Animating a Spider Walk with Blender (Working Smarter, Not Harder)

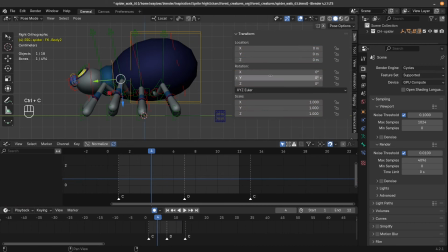[8:11]
So I will select that curve and copy it in the graph editor, and then I need to make sure that there's somewhere to paste it to. So I will set a single keyframe on the X rotation on the next bone down the chain, which is the neck looking part. And then I'll paste it with Ctrl+V and add a cyclic modifier.
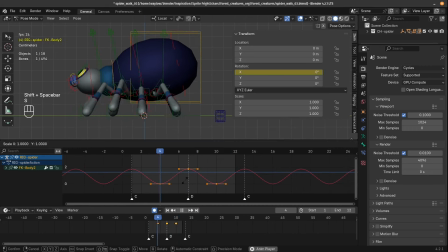[8:26]
And once again, I'll play the animation and scale along the Y axis to see those changes in real time. So I scale it up to about 1.66, and then I can offset that animation by 1 frame, and that's really what loosens it all up because everything's not happening on the same frame. Now I'll do the same thing on the head.
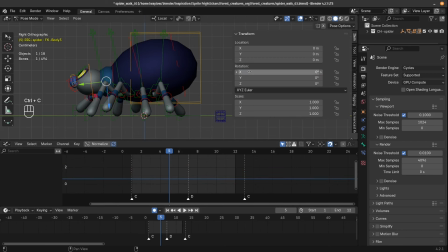[8:43]
I'll add a single keyframe on the X rot, paste the animation curve, cycle it, and then offset it by 1 frame, and scale it while the animation is playing to see our changes in real time. Now I want to borrow the Y rotation curve from our body to counter animate the head.
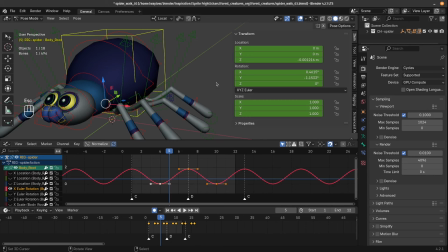[8:57]
That's because I want to tone down the head rotating side to side with the body. I don't want it to stay perfectly level, but I do want to tone it down a lot so it seems more steady and in control. So I will copy that curve and paste it onto our head, and then I can tweak that animation to see how I like it best.
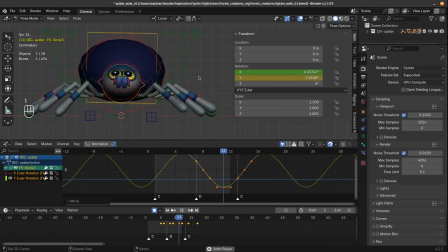[9:13]
At this stage, I've pretty much scaled it by -2, but I am going to offset it by 1 frame before deciding that I need to tone it down a little bit more. But that has added a little bit of something to the head. I'm going to move on to do a little bit of butt work now. I'm going to make it rotate and translate, just this end little section here.
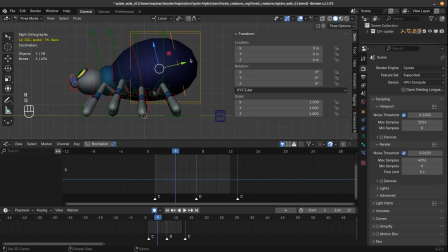[9:30]
So I will start with the translation by borrowing the Z location from the body, and then I can paste that onto the Z location for this little butt section, making sure that I add a cycle modifier, and then I can adjust that curve while the animation is playing. And I scaled it up to about 2.5 times bigger than what it was. Then
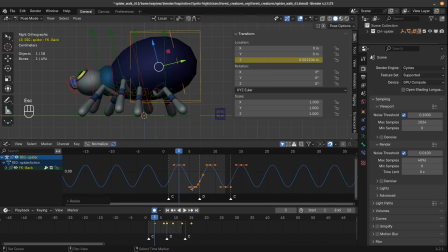[9:47]
I can offset that animation by 1 frame, and I'll do a similar thing on the rotation. And I also offset that rotation by 1 frame as well. And there I just tone down the amount of that rotation just a little bit more. And for now, I'm saying that that butt is done. It's time to move on to the face.
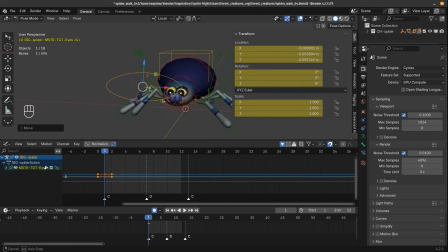[10:04]
We don't need to add a lot to the eye, so I'm really just going to position the main eye control forward a little bit, and then I'll lower the eye line as well.
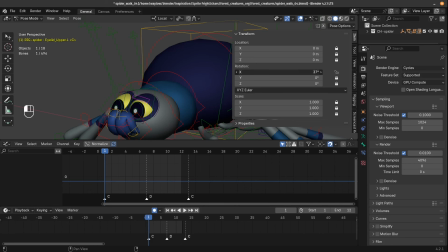[10:12]
And then I want to get rid of most of the whites above the eyes, or in this case, the yellows of the eyes. So I'll rotate the eyelid down, 35 degrees will do, and then I can copy and paste that pose with Control C in the viewport, and paste it to the opposite side with Control Shift V. And you don't need to select the other side when you do that shortcut.
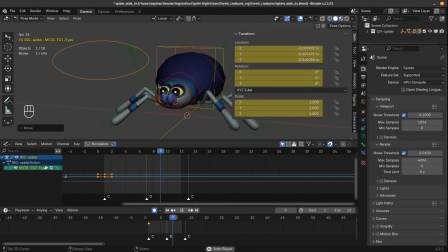[10:29]
It's going to paste it to the unselected side. Now I think the eye line is a little too low, so I'll just drag it up a little bit, and I think that's looking a little bit better.
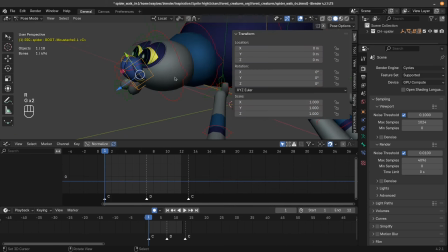[10:37]
Then I'll look at his little mustache thingy. I've decided that I'm just going to add a tiny little bit of bounce, but keep it simple and subtle. So I will borrow the Z location from the body and add a little bit of bounce to those mustache bits.
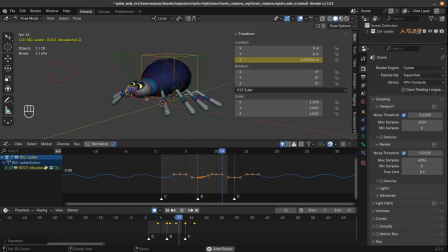[10:50]
There we go, and I am calling this animation done. So that was a short version on how to animate a spider the smart way. You can actually partake in this in greater detail over at the site at CG Cookie, and you can submit your work. Hope you learn a few tricks along the way as a treat. Is that a Halloween thing? I hope you find those few tricks that have taught you a treat. Hope you learn a few tricks and that was a treat for you. It certainly was for me. Whatever. I'm gonna get fired. Boo! It's